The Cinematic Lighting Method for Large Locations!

How to light a large space. Large spaces are one of the most difficult things a cinematographer has to do because you have to consider a lot of things. You need a lot of gear and a lot of knowledge about the creation of a room and controlling a light.
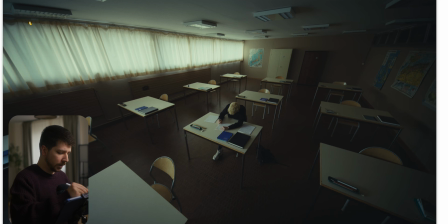Now we're looking at this classroom scenario, and as you can see, we have this big white window source, and this is a commercial. So we have probably a 10-hour shoot, but our light has to be 10 hours consistently.
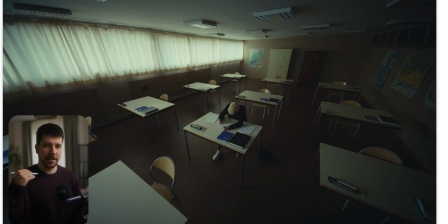So how do we work something out that we get an even and controlled lighting setup across the whole day? First things first, what you would do probably is black everything out. What I mean with that, I draw something for you here.
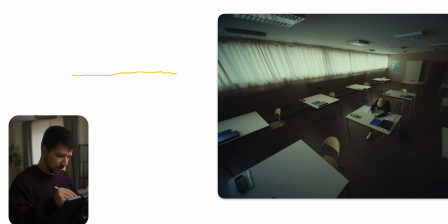Imagine from the top, this is the window, and now you build a black box across the whole scenery where the topper is around here. It goes a few meters back and then it drops. So the whole scenery is just black.
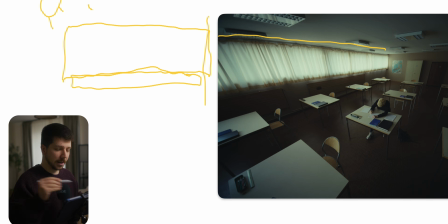With that, we eliminated every light source that come into the scene and would change the levels on the scenery. That's the first thing you do. And on a space like this, you need a lot of combo stands, C-stands, Moltone.
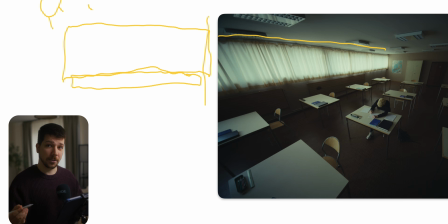And this already is expensive, takes a lot of time, so you need a larger crew for it.
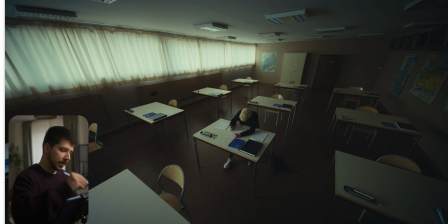Then after that, you always want to simulate the look of a window. So what you do under that setup you build, you put a lot of butterflies, 12 by 12, 8 by 8, it depends on the size and space you have. And you put a lot of them into a line, and of each of them,
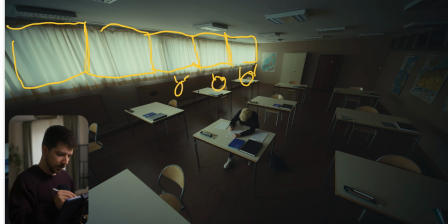you put a really powerful source or multiple and bounce them into the scenery. With this technique, you get an even consistent lines across the whole shoot. But as I said before, really expensive, takes a lot of time. For the most of our projects, not possible.
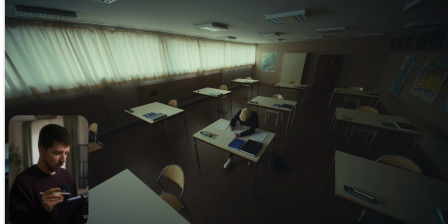When you're in a classroom like this, always turn off these lights.
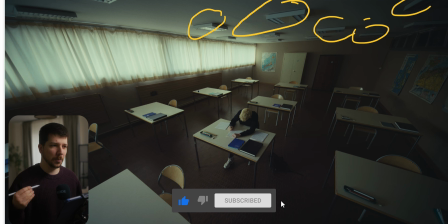I want not one single of them on, because they're always on this really weird temperature, like 4100, have this mix of cold, and sometimes a few of them are 3200, sometimes they're 6000, and you can't control the lights.
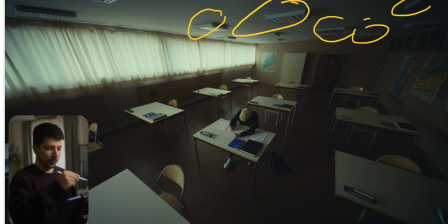It looks really unprofessional, and you don't want that in your life. So just turn everything off, just control it with your lights. Probably you will notice the ground exposure of the room would get really dark really fast, because this is the reason we have this power out here. We can control the whole fill in the room.
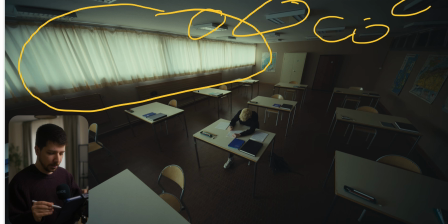And when you're going for the close-up, it's most of the time even easier, because we look at the scene and we want to make more fill.
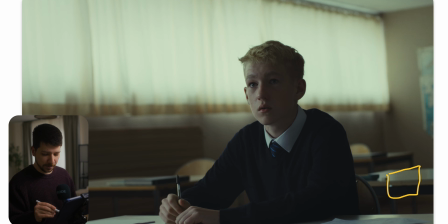I would put an Aputure 600, 1200 with a spot mount, and you blast the spot onto the ceiling, but you build a circle or a rectangle where you just form with the controls on the side just some kind of softbox overhang,
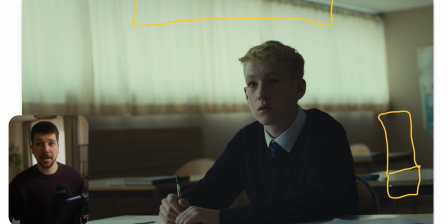so they get bounce only on this area. Don't just blast your light source into the ceiling and everything gets white and everything's uncontrollable. With a spot mount, you can really more control the area where you want the fill light. But the fill light is the last thing to do. Now you want to get a nice key on this person.
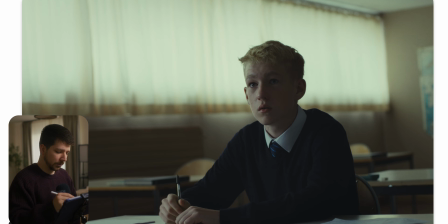So the exposure on here, we try to not clip the background. So we set the camera, choose our exposure, then we drop our actor into it. Not the first thing, we don't choose our exposure on the camera, on the actor, we choose it on the environment.
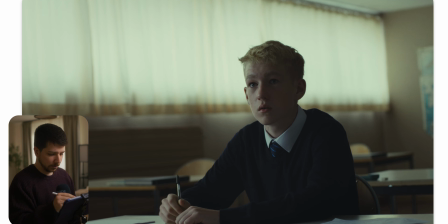So choose this exposure, everyone says, okay, looks nice, I want to have this kind of dark look, put the actor in, now he needs a key light. This light here is clearly not strong enough, give him this key. So we have to extend the light. Because he's alone into this room, we can really make a big lighting source.
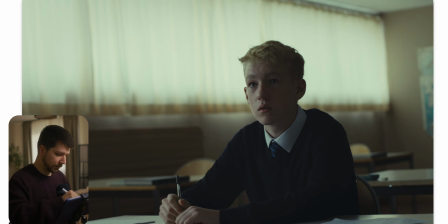Also we can easily put a 6x6 frame, 8x8 frame in here. And then you have to decide, okay, how soft I want to light. How do I want to tell my story? Should it look creamy? Should it be a little bit more dramatic?
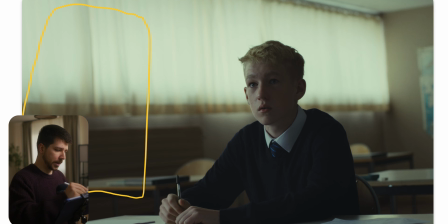I think for this kind of scenario, a 6x6 frame with some grid, and then just blast a 600D with maybe a quarter diffusion in front of it, and this should be a half grid cloth, and then you control it with a flag so that you don't bounce into the wall.
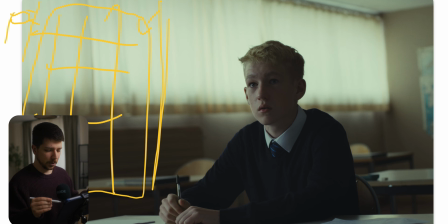Should be a nice way to get a good exposure on him and also still get this gritty feeling. Then to counter this light, because it's still a big source, it will get a lot of rep. You have to put a negative fill on the other side as close as possible
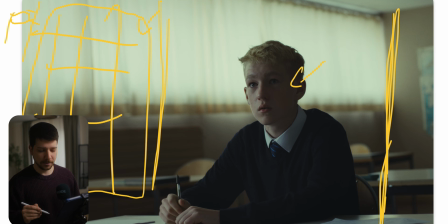to suck out this light on this side that bounce around the room, that you get this nice half-lit look. Then after you've done this and you think, it still looks a bit contrasty to me, you put your Aputure spot key light onto the ceiling, and this controls the fill ratio on your face.
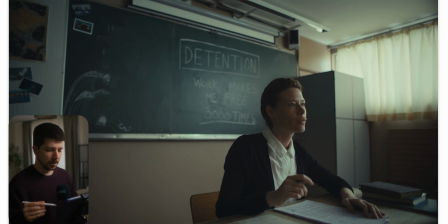A nice storytelling trick they've done here, most of the time if you have two characters that talk to each other, you put one of them on this side of the frame, and then on the other shot,
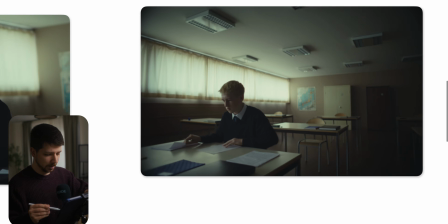you will probably put him here.
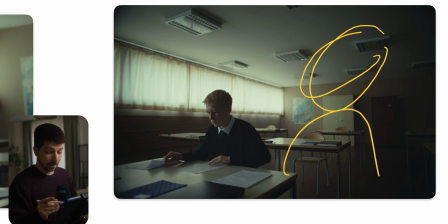But what they've done here is they put the negative space on the other side and the characters pretty close to the edge of the frame.
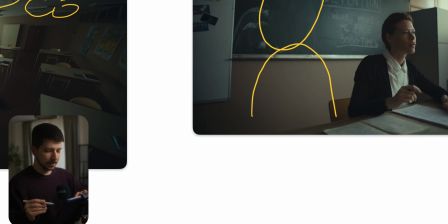The reason why they do this is always it creates a more tense feeling, like the characters are closer to each other.
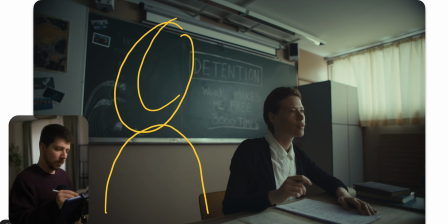It's more intimidating because they won't let the other person have a space. So this is a really interesting way to mix up a little bit of your compositing so that the composition, so that the audience just feels, oh, this is something more creative, something more better,
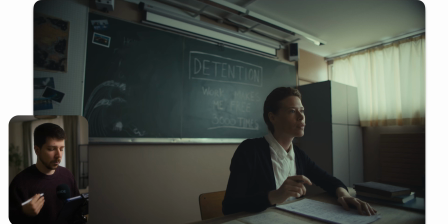because everything that is most of the time out of the norm would feel for the audience a little bit better quality.
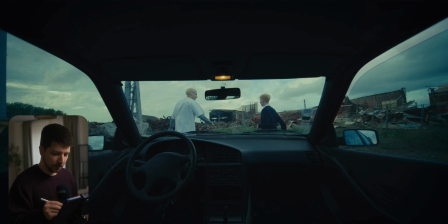Then this scenario we have later in the story, and as you can see, we have this really cool feeling here. So we go with the exposure and the white balance of the camera to a cooler tone. And then what I did here, they turned on this little car lamp here,
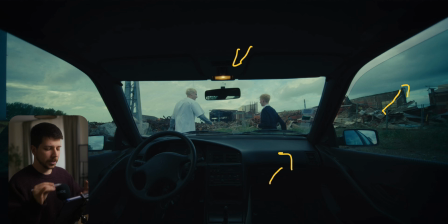which has a really warm color, which breaks a little bit the atmosphere of the shots. You always have, when you want everything to feel cold, you need a little bit of counterbalance. Otherwise, it just feels washed out, and it's a really nice way to do it. It's just a subtle way.
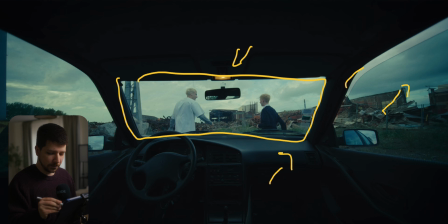And also search for things to shoot through. This always creates nice depth, and also it creates nice compositing, storytelling, because now we know, okay, they drove a car and now they're here,
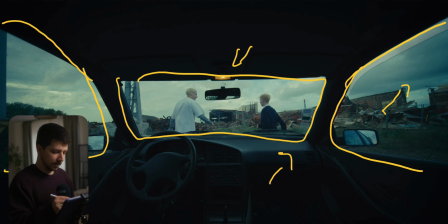and this is where they're set before, and it tells this guy drove and he was just with him. And overall, it's a nice composition. You could also make your establishing shot just outside, but I think this looks way cooler. So if you enjoyed this video, I really would appreciate a subscription from you. My name is Marco Bagnoli, and see you next time.